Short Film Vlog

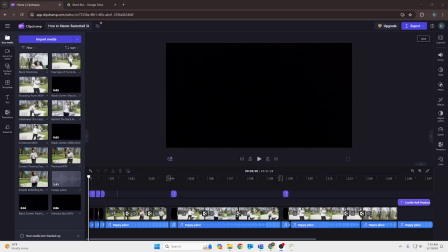Welcome to my vlog explaining how I created my short film. The first step that we needed to take was
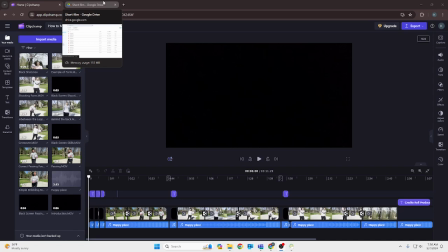uploading our videos from our cell phones and then downloading them to Google Drive, which is what we did.
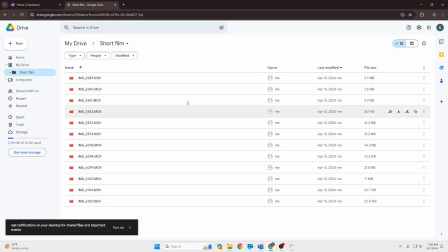So I just created a short film directory in Google Drive and dragged and dropped all of my video files into there.
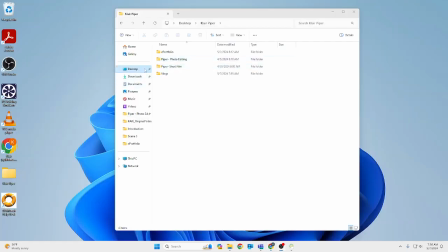So after that, I was able to add them into my file management. Since we are using file management for our short film, I go into my desktop and then under my first and last name,
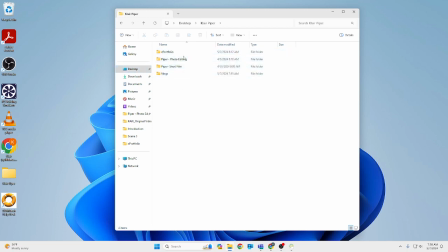I enter all my different directories that are labeled ePortfolio, photo editing, short film, and vlogs. In my ePortfolio directory, you have the different logos that I used in my short film. If you go into my photo editing, that's when you have my movie poster with all of my different sprites and backgrounds.
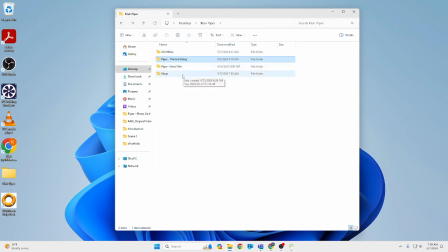If you go into vlogs, that's where my vlog is going to be. And my short film, this is where all my different directories for my videos that I uploaded from Google Drive and downloaded them here. So I downloaded them to my original files, which is every video that I need in my short film.
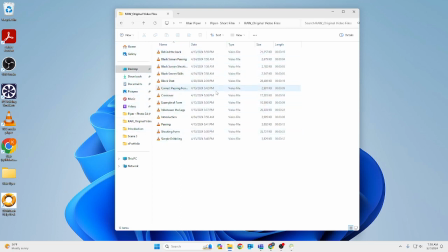But you cannot edit the raw film. So you have to add them into different other directories, including the introduction, that was one video, and then 3 different scenes, scene 1, scene 2, and scene 3, which all include videos that I used in the different scenes of my short film.
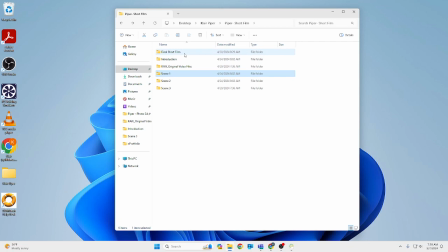So after I made the film in Clipchamp, which I will show you, I made a different directory called Final Short Film, which includes my final film. As I mentioned before, I use Clipchamp to create all these videos into one.
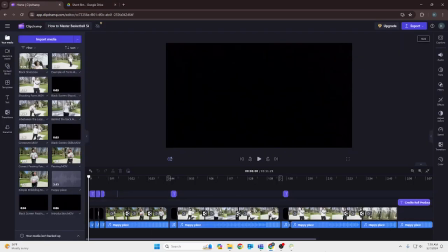So here's Clipchamp, and here is all of my different videos I had to connect in one. Since I used this software to create my short film, I learned many different techniques I could add to my short film,
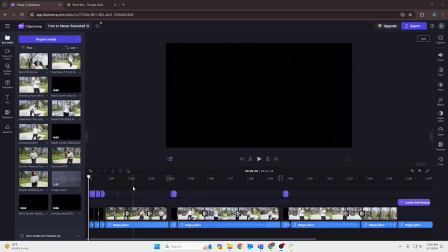including transitions and different audios. So I included transitions in my video by clicking. There used to be a plus button right here, and you would click in the middle, and it would come up with a transition, as you kind of see in my video right now.
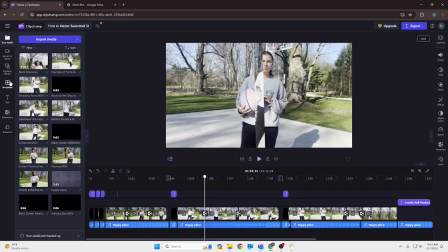But I would click that plus button, and then I would go to transitions right here in the left-hand column.
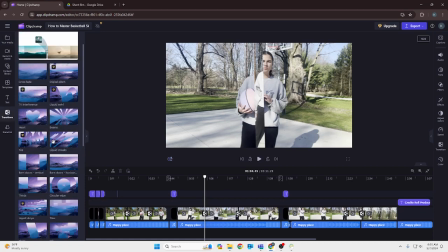I would click it, and I would be able to go through and click the different transitions I would want, and I would drag and drop it into that section of my film.
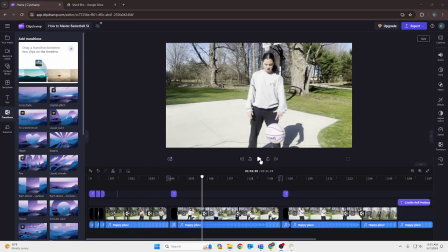Here's an example of one of the transitions I added. Just cross it back.
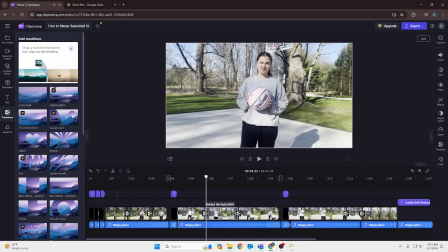It is a quick little transition, but it makes my videos go into one another smoother. I have those transitions in a couple different places, as you see here, here, and here, but they really helped clean up my video and make it smoother.
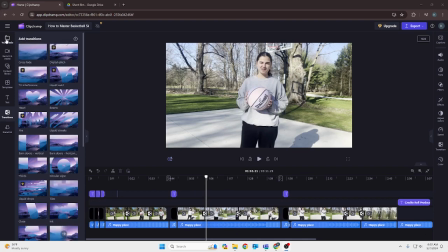One other technique I learned in Clipchamp was the audio. Behind my film, I have an audio.
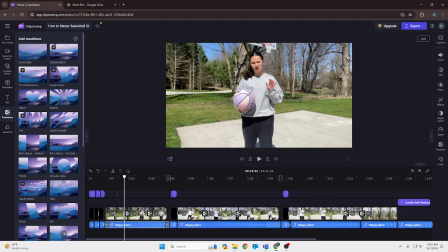It's very quiet, but it is called Happy Place. That's what you see in the blue down here. In the beginning, I have the music, and it's a little louder.
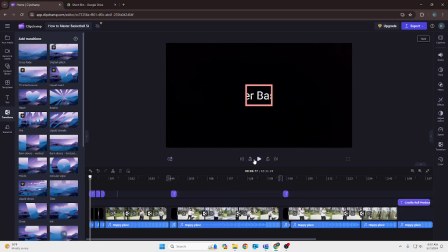I will play it for you.
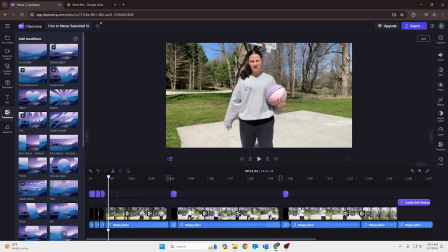So there was that audio. It was a little louder at the beginning, and then I turned it down as I kept going.
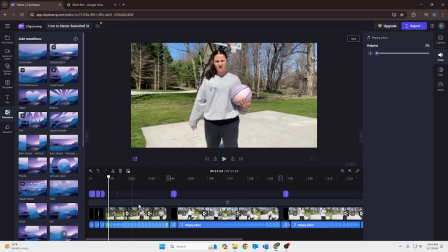As you see right here, it's only at 3%, so you can hear my voice talking better. In the beginning, I had the volume set to 20, so it was a little louder as you got into the introduction, but then it got to 12, and this third music box, it got to 12% volume,
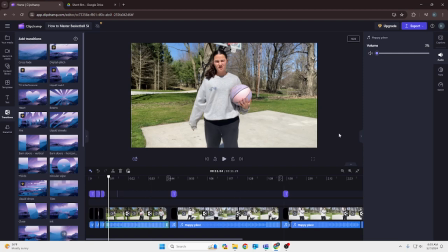and then as you get into my film, it turned into 3.